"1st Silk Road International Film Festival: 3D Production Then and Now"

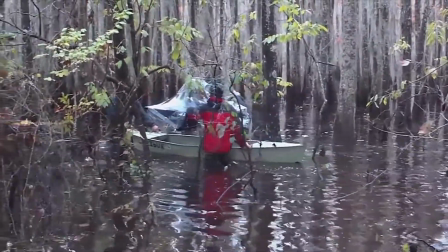[4:00]
We didn't actually do any camera moves with it but again positioning the camera was
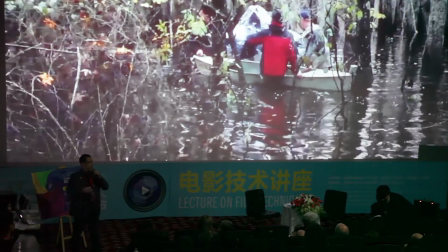[4:06]
something that we needed to be conscious of throughout the production and this tool was utilized in that regard. The dolly was not only used as a utility to move the camera from place to place.
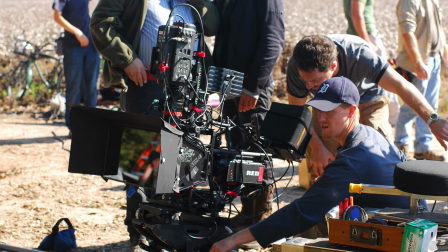[4:16]
Of course we had dynamic camera moves that the dolly was very critical in executing.
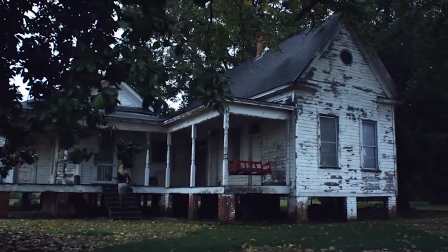[4:23]
And I really, really, really like to move the camera in 3D.
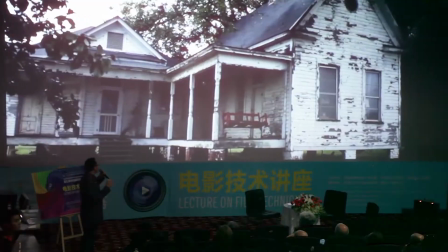[4:28]
It is such a huge camera that when I was conceiving of how we would shoot this film, I was very conscious of not wanting the camera to feel static or too big.
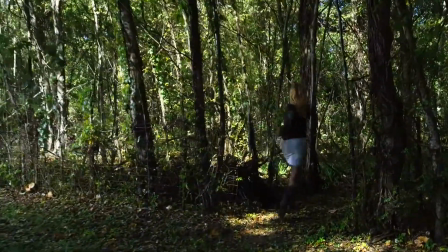[4:37]
Moving the camera is critical because it introduces motion parallax. And we've heard many people say 3D can be gimmicky and things coming
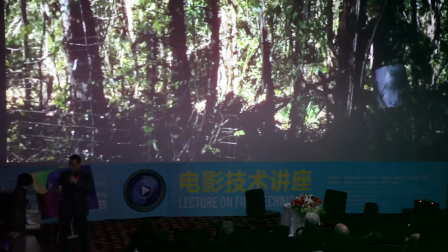[4:46]
at the camera or being very blatantly 3D can be distracting.
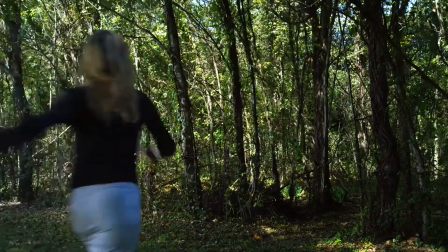[4:52]
Just introducing a small amount of motion gives us an additional depth cue of motion parallax
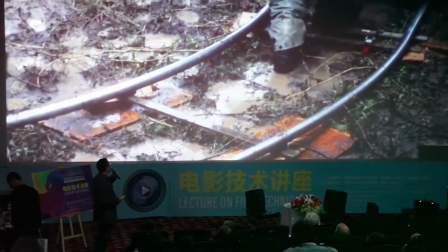[4:58]
that can really enhance the subtlety and the drama of the 3D effect.
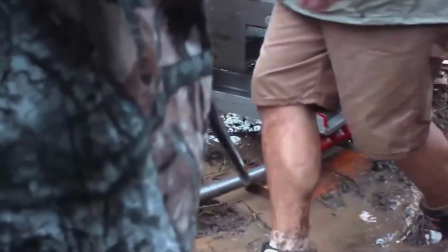[5:05]
We see more dolly utilization right here, and you can get an idea of what the weather conditions were like throughout this production.
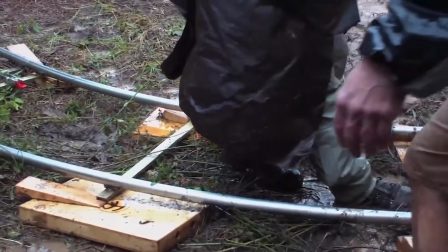[5:12]
There was a lot of rain, a lot of mud,
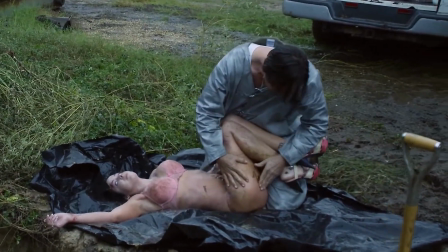[5:14]
but that small amount of motion at the top of the shot really enhances the 3D effect without changing the frame very much.
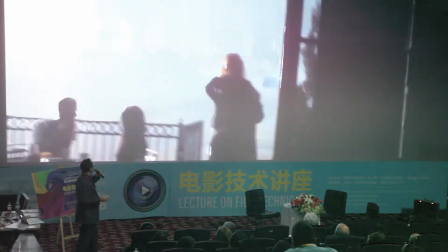[5:22]
Here's another example of how camera motion was used, not so much to change the frame, but to enhance the 3D effect.
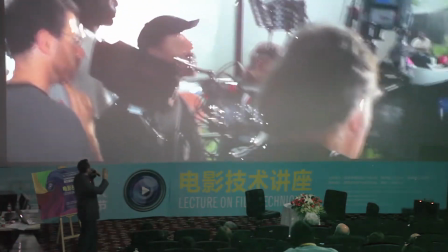[5:30]
Now, here's the dolly. We're about to see the dolly. The dolly's going to make a little bit of a move to the left, and here's the shot from the film.
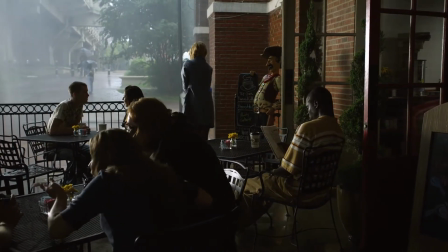[5:39]
Julia's leaving the date, and again, we're not really trying to change the frame all that much, but as we give this small little move,
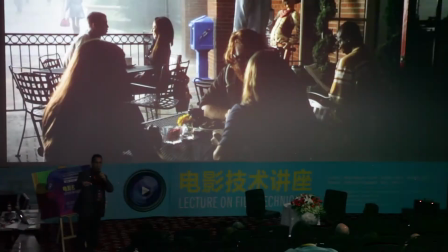[5:46]
the motion parallax between characters and objects in the foreground and objects in the background gives a much more pronounced 3D effect.
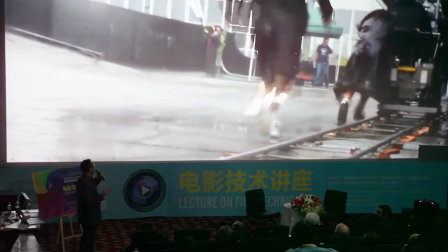[5:55]
So there was a lot of camera movement throughout the film. It was a major concern of mine that I did not want the camera to feel static.
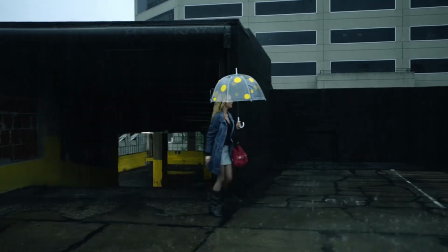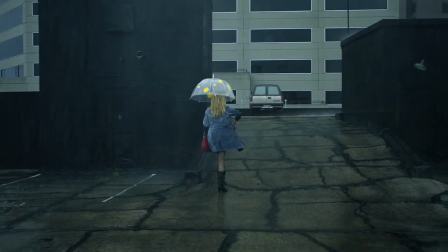[6:11]
And hopefully everyone will have a chance to see the film tomorrow in 3D and you can evaluate these shots in 3D.
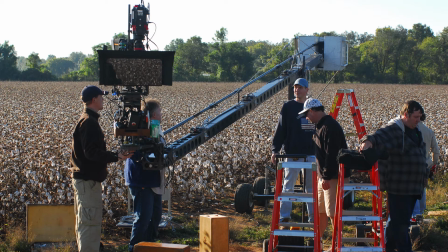[6:20]
And aside from the dolly, we had other mechanisms for moving the camera.
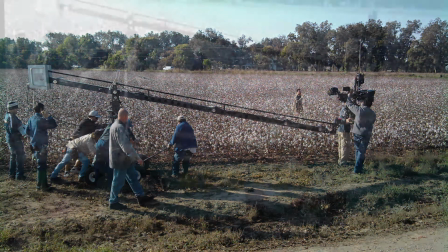[6:24]
We utilized a crane and we got some really nice motion parallax from the crane.
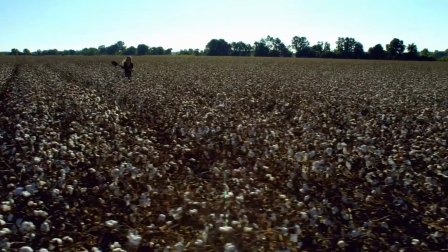[6:32]
This is a scene where Julia is running from the stranger and just the motion across the top of the cotton field,
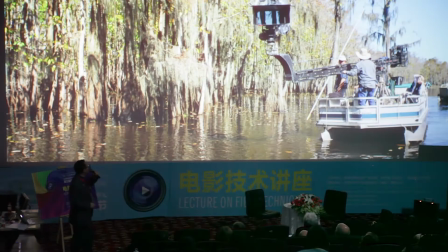[6:38]
it's a beautiful shot when you see it in 3D, it really works well. The crane was very, very effective on the swamp.
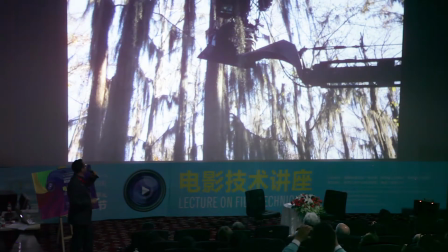[6:45]
We had a scene on the swamp and getting the camera into position was quite a challenge.
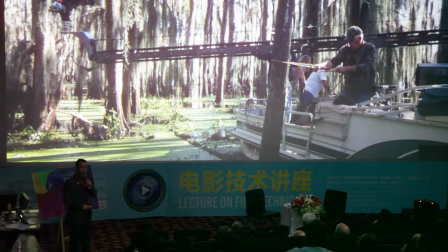[6:51]
You can see some of the logistical difficulties we were dealing with, just moving through.
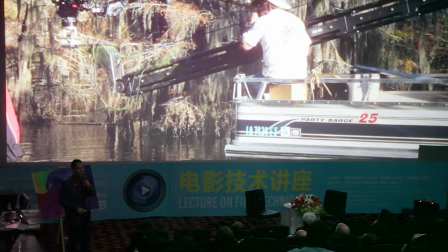[6:56]
As soon as you get onto water, everything slows down quite a bit.
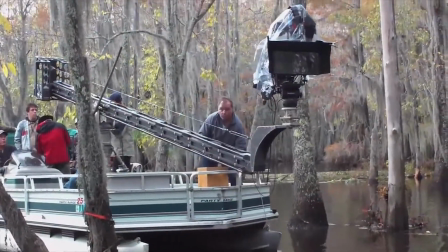[7:04]
We didn't have a remote head, unfortunately, so we had to be very careful about how we planned our shots and how we executed our shots.
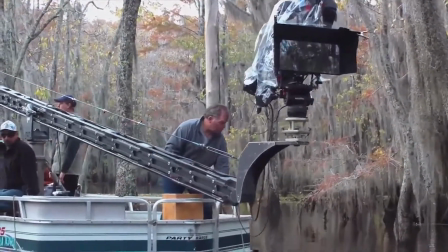[7:12]
You can see the key grip there, very nervous, getting us into position.
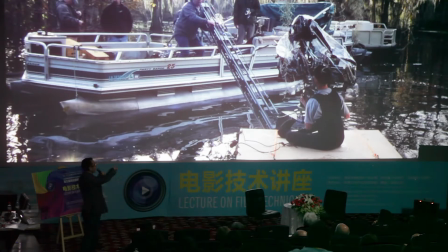[7:16]
One of the original ideas was to put the operator on a little raft and allow him to operate,
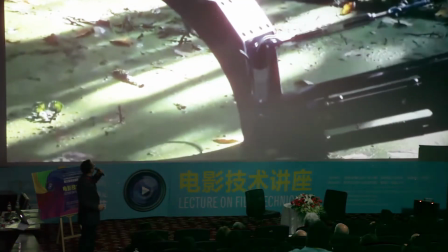[7:23]
but that really didn't work out too well. So what we ultimately decided on doing was we set up each shot and then the
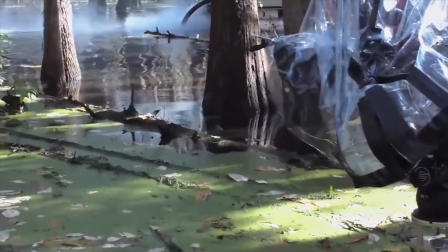[7:30]
motion was introduced by booming or panning the crane arm and keeping the camera head still.
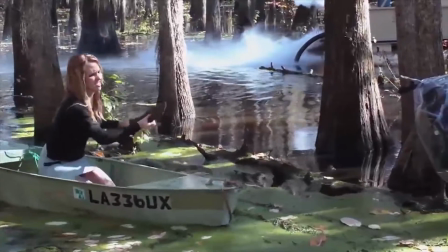[7:36]
And this worked really well because it allowed us to keep that motion parallax going without
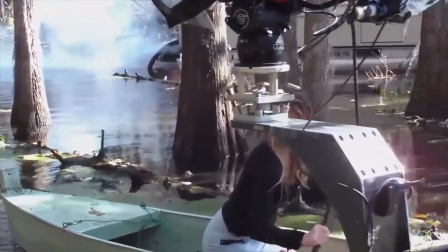[7:42]
going to the expense of having a remote head and a more complicated and expensive crane.
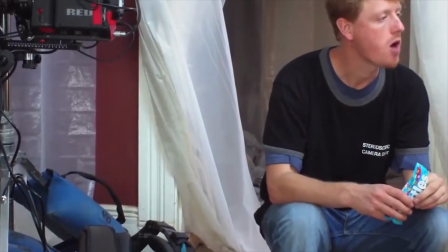[7:47]
The other system that we utilized was the Steadicam and we see Dave Isern, the Steadicam operator here,
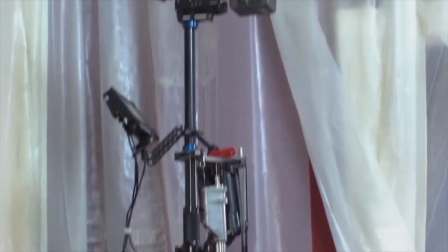[7:53]
recharging with some Skittles before he's about to suit up and put on this incredibly huge and heavy Steadicam.
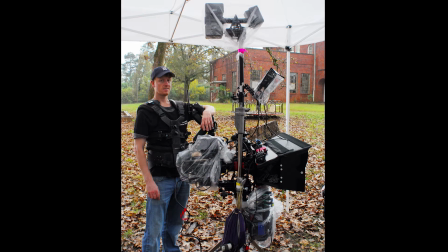[8:01]
Here we see Dave again, doesn't exactly look enthusiastic to be carrying around this 90-pound 3D Steadicam.
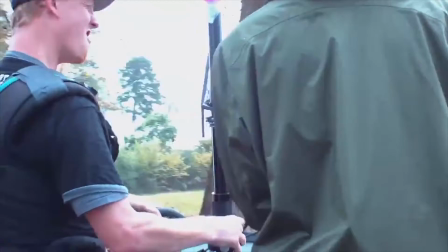[8:08]
Take a close look and pay particular attention to how he's walking.
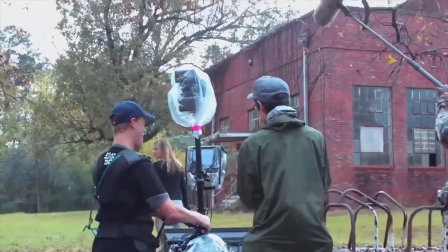[8:14]
This is not so much operating as it is fighting to prevent the thing from falling on the ground.
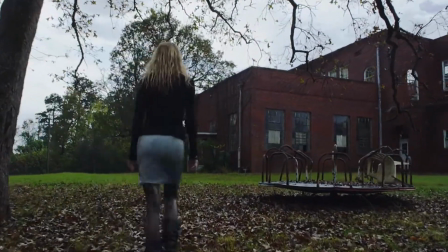[8:19]
That would have been a very difficult shot to achieve with a dolly because we didn't have the ability to lay track uphill and you would have seen the track.
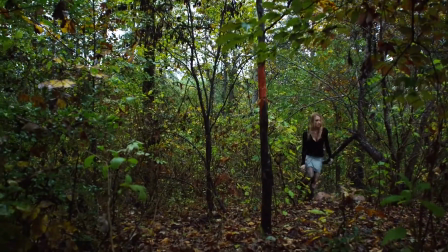[8:28]
You also saw another example there of just a small steadicam move where
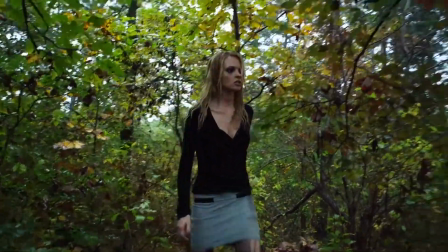[8:33]
Julia is coming out of the woods and that little bit of motion really added a lot to the shot.
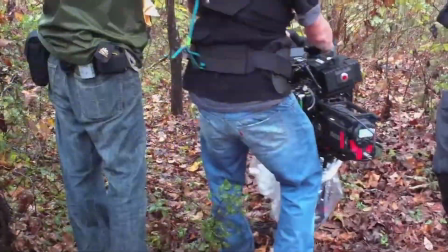[8:38]
So it was very strenuous on the Steadicam operator and after just a few shots it became clear that
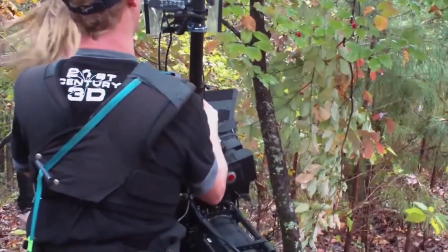[8:43]
it wasn't going to be too practical to continue doing very much Steadicam with the operator wearing the gear.
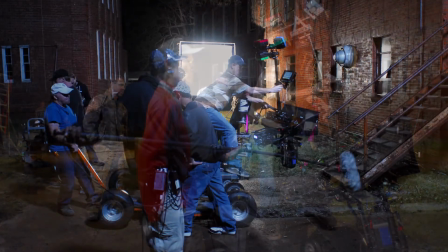[8:49]
So we very quickly transitioned to hard mounting the Steadicam to the dolly and that worked quite well.
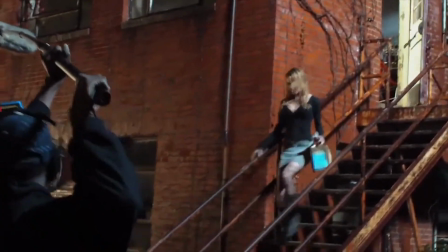[8:56]
That gave us the opportunity to have some camera movement that would have been difficult to achieve on a tripod head,
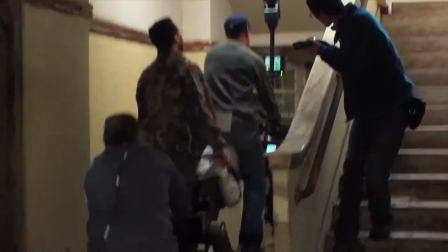[9:03]
not quite easy to achieve on a traditional Steadicam either. And you can see right here how that shot was done.
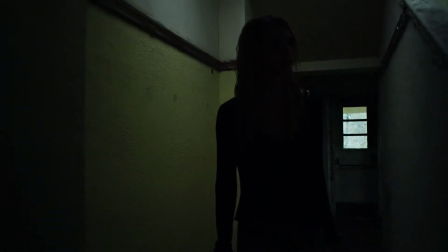[9:09]
As the dolly moves back, the Steadicam operator has the ability to very easily move the camera.
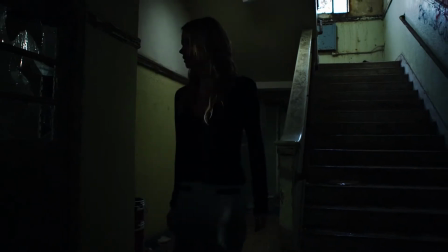[9:14]
Again, keeping the camera moving, so important.
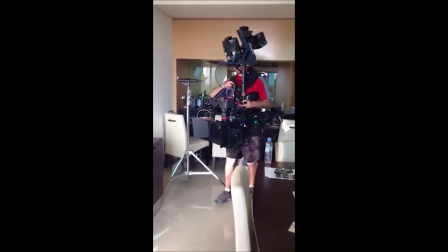[9:20]
Well, during the prep of Daydreams of Dubai, which was completed in May of 2014, and actually throughout the film,
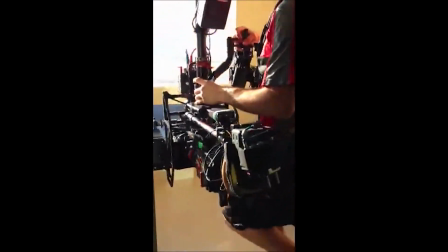[9:26]
we were utilizing a BX-5, which is a much newer beam splitter rig from 21st Century 3D,
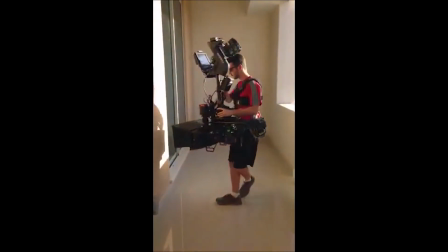[9:32]
dramatically lower weight, half the weight of a BX3,
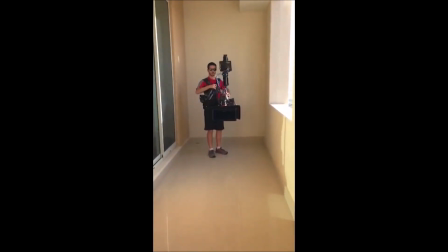[9:35]
and we had carbon fiber epic dragons and we can see that Neil Bryant is having no difficulty whatsoever walking around, he's walking forwards, he's walking backwards.
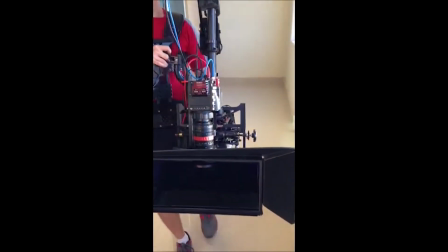[9:44]
He had a great degree of freedom with the Steadicam and the Steadicam was used quite extensively on Daydreams of Dubai.
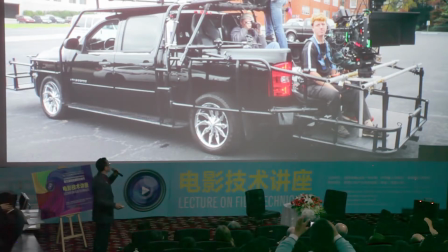[9:52]
Back to Julia X, another camera platform that we utilized was a camera truck and this wasn't the most sophisticated camera truck.
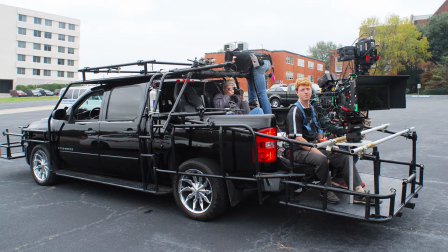[10:01]
This is not an edge vehicle or a Russian arm or anything like that.
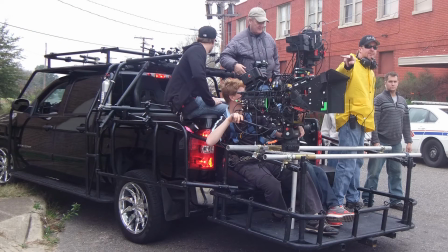[10:04]
This is just a Silverado with a camera stuck on the back of it, but it really allowed us to create some interesting shots.
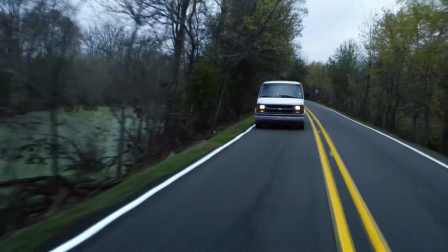[10:11]
The stranger drives Julia out to this spot where he's going to kill her.
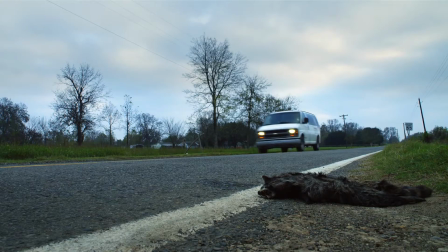[10:15]
We didn't want to just plop the camera on the side of the road, although we did do that at some times.
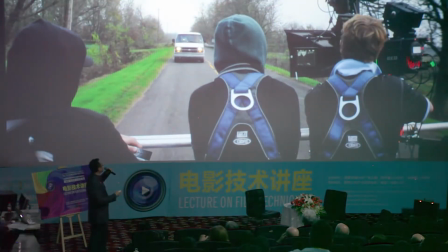[10:20]
We wanted to have the freedom to have moving shots, and this was a really easy and really good solution for us.
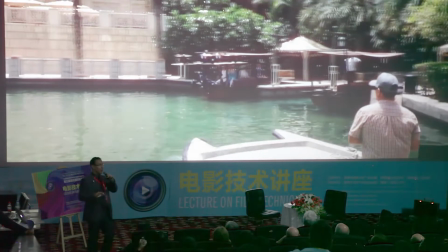[10:26]
Back to daydreams of Dubai here. This is an example of how motorized camera platforms have advanced in the last five years.
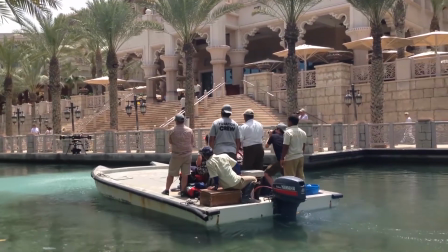[10:34]
This is a micro hexacopter carrying the carbon fiber Epic Dragons,
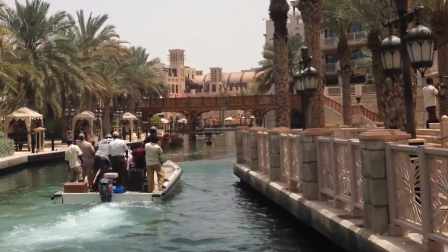[10:38]
and this is a spectacular shot. this camera platform really allows us to do things that
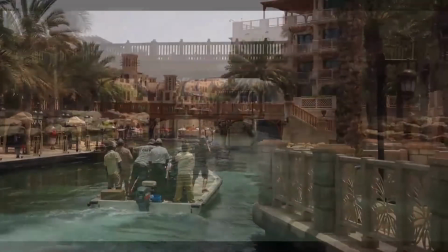[10:45]
you cannot do with any other type of platform we start right down here on the water as if we were in a boat just like Julia X
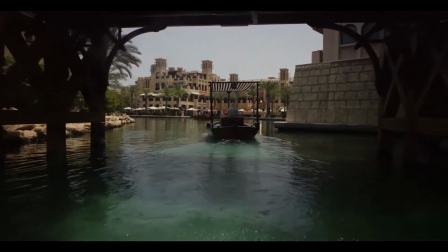[10:51]
but very quickly and with virtually no effort we can float right above
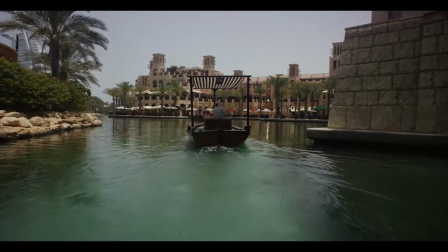[10:56]
this boat up to the tree line above the tree line but you start to get an idea
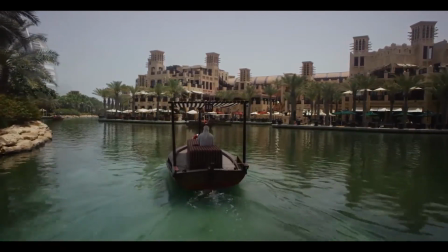[11:01]
of how this cutting-edge camera platform can really open
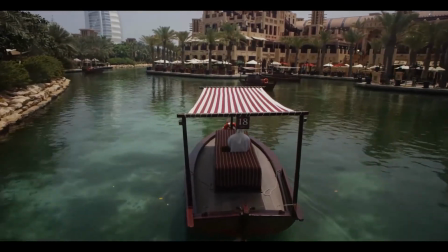[11:06]
up an amazing array of new types of shots that are impossible we couldn't
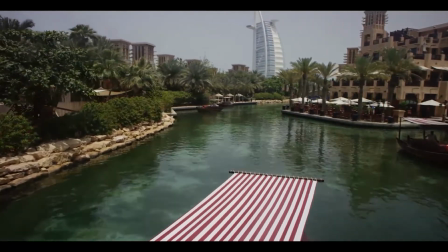[11:11]
have a traditional helicopter flying that close or that low to people and boats and things like that.
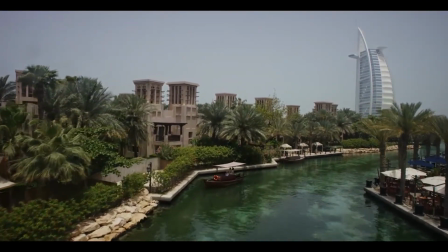[11:17]
And of course, Daydreams of Dubai is stereoscopic as well. It's going to be a 4D motion simulator ride.
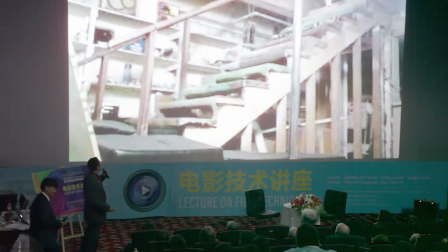[11:23]
So back to Julia X, there's a sequence in which someone falls down the stairs. And the director, when we were scouting the location, said to me, okay, Jason, you know, we'll have her fall down the stairs from about here.
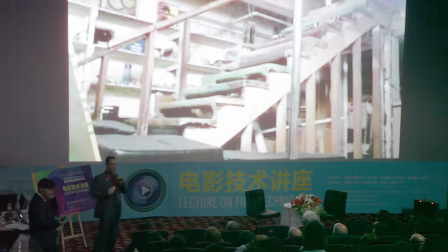[11:38]
And I wasn't really too satisfied with that. I really, when I'm making a 3D movie, I don't want it to just be a 2D movie shot with a 3D camera. I really like to think about every shot and how can we enhance the audience's experience in 3D without being over the top or drawing them out of the story.
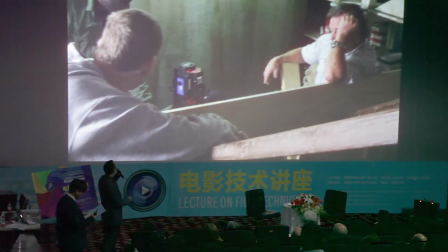[11:56]
So what we did was I went with the key grip over to Home Depot, over to the hardware store,
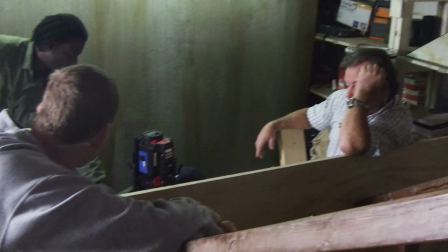[12:01]
and we got some 2x4s and some plywood and and we put together a little setup here.